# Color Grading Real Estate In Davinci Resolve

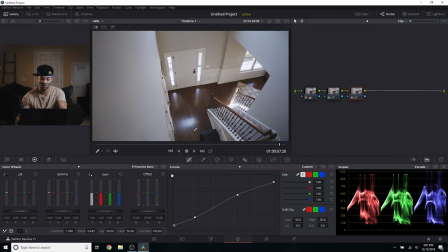498s
It's as simple as that. Now we flip that clip around.
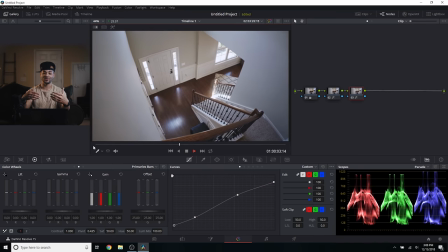501s
So we start at the top of the stairs and we kind of reveal what's under the stairs, what's, you know, on the other side.
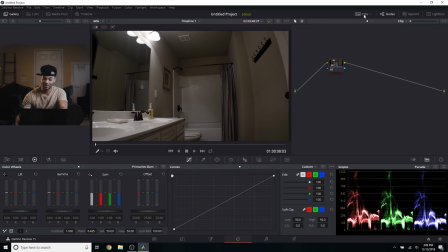510s
Let me go back to that clip.
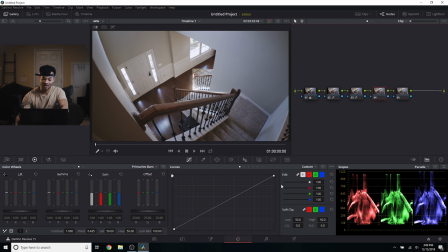514s
And we're only gonna do a couple more things. In this one, I'm just going to raise the contrast a little bit, but we're gonna do it in the curves, of course, so we can decide exactly how we're adding the contrast. I'm gonna create a point right here towards the middle. See how that brightened everything up a little bit?
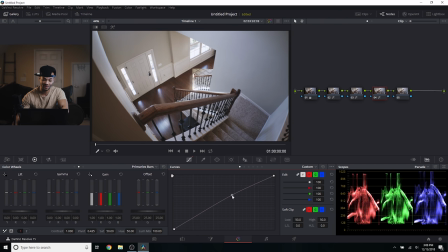534s
I like that. Just by pulling that up a little. Everything's bright, beautiful, looks really inviting. And then I'll create a little node or a point here at the bottom of the curves, and I'll pull this down. Just to create that kind of perfect contrast for this shot in particular.
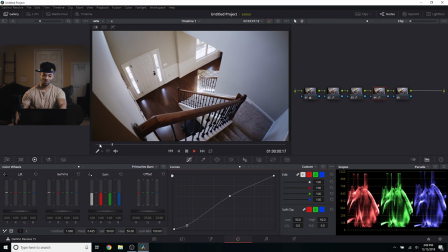553s
Now we watch it back.
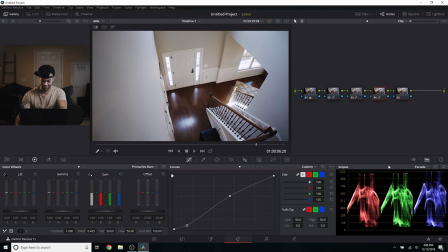559s
Boom. I like that. And the scopes isn't perfect, but it's not destroyed either. So I'm pretty happy with this. One thing I might do, just to kind of take a little concentration off of these blown out highlights, is in this last node, I'll click the highlight button, go to the qualifier,
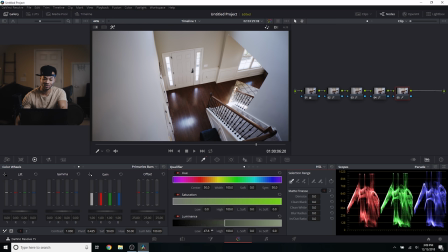578s
raise the lows under luminance, raise the lows all the way up until we're really just getting that stuff that's blown out.
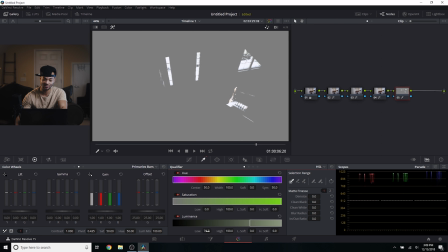587s
Like about right there, looks pretty good. And then soften this Maybe push it a little over to the right a little more so we get less of this wall. Then I'll blur that just a tad.
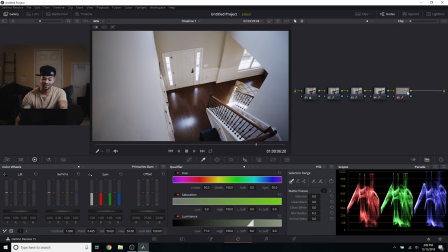605s
And what I'm going to do here is just decrease the mid-tone details,
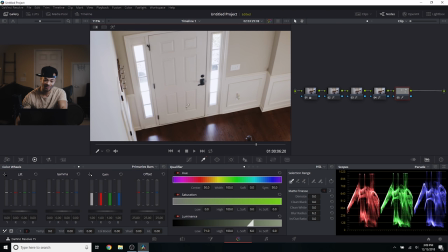611s
which will give us a slight glow if I zoom in here and I decrease the mid-tone details. You see, we're getting kind of a blur there, a blur in the highlights that we just selected. We don't want to go too much.
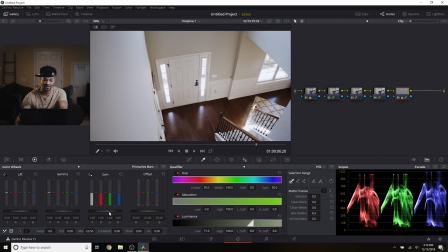628s
Just enough, and then I'll pull out and maybe even raise the highlights. So it kind of has that, you know, that unrealistic, almost like romantic comedy kind of glow.
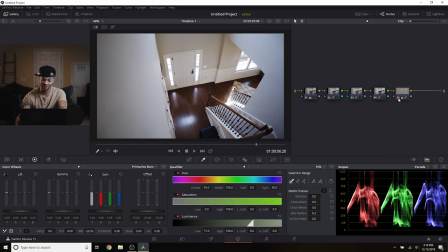645s
Let's see, what did that do? And I like that. To me, that looks a little better. Just personal opinion. It's really, you know, it's definitely personal opinion when it comes to this kind of stuff.
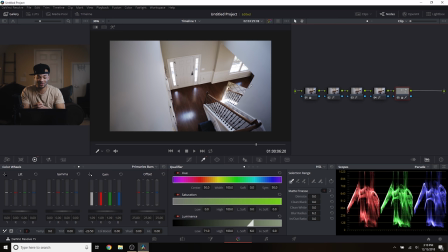658s
But to me, that's what I would go with. It looks a little more complete in my eyes.
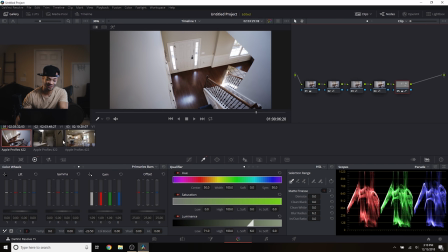662s
So moving on to the next clip. I could sit on this clip all day, and often I do when I'm not making tutorials.
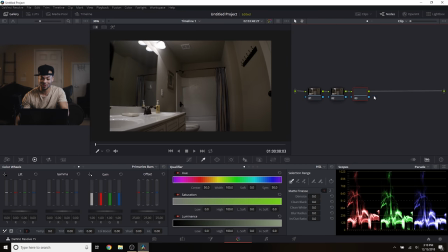668s
So moving on, we've got this one. It's pretty dark. I'm going to hit Alt-S a couple times just to make a few new nodes. Just to give us some room. And then in the first one, we're going to go ahead and do what we usually do, which is white balance. I'm going to hit the white balance tool down here and then try to find something white like this tub.
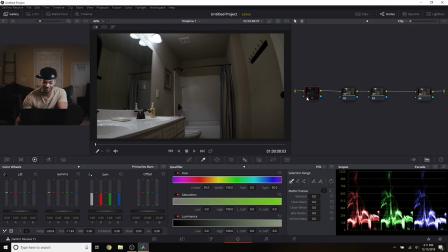689s
And let's see, that leveled things out just enough. It was a little warm before, almost a little purplish, and this got it back to level. So moving forward in the next one, in this clip, I'm going to do that same exact thing with the shadows and the highlights.
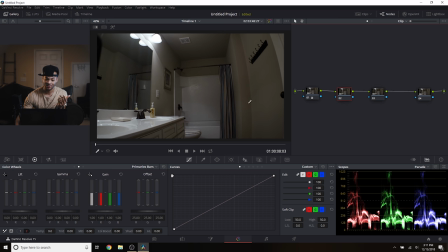707s
I'm going to click on something that is pretty dark, like let's say this part of the wall right here. I'll click on a mid-tone, let's say about right here, and then one of the highlights in the shot. Just about, let's see, maybe right here. Oh, it looks like I had it a little backwards, but that's all right.
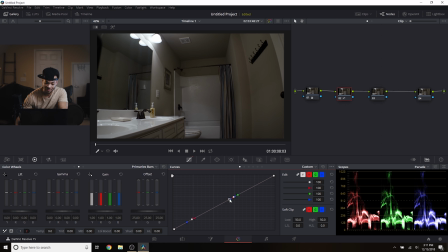729s
And so from here, I'm going to move around this middle dot and kind of see where that's at. And what I'm going to do is leave that pretty much where it was and then bring up these highs.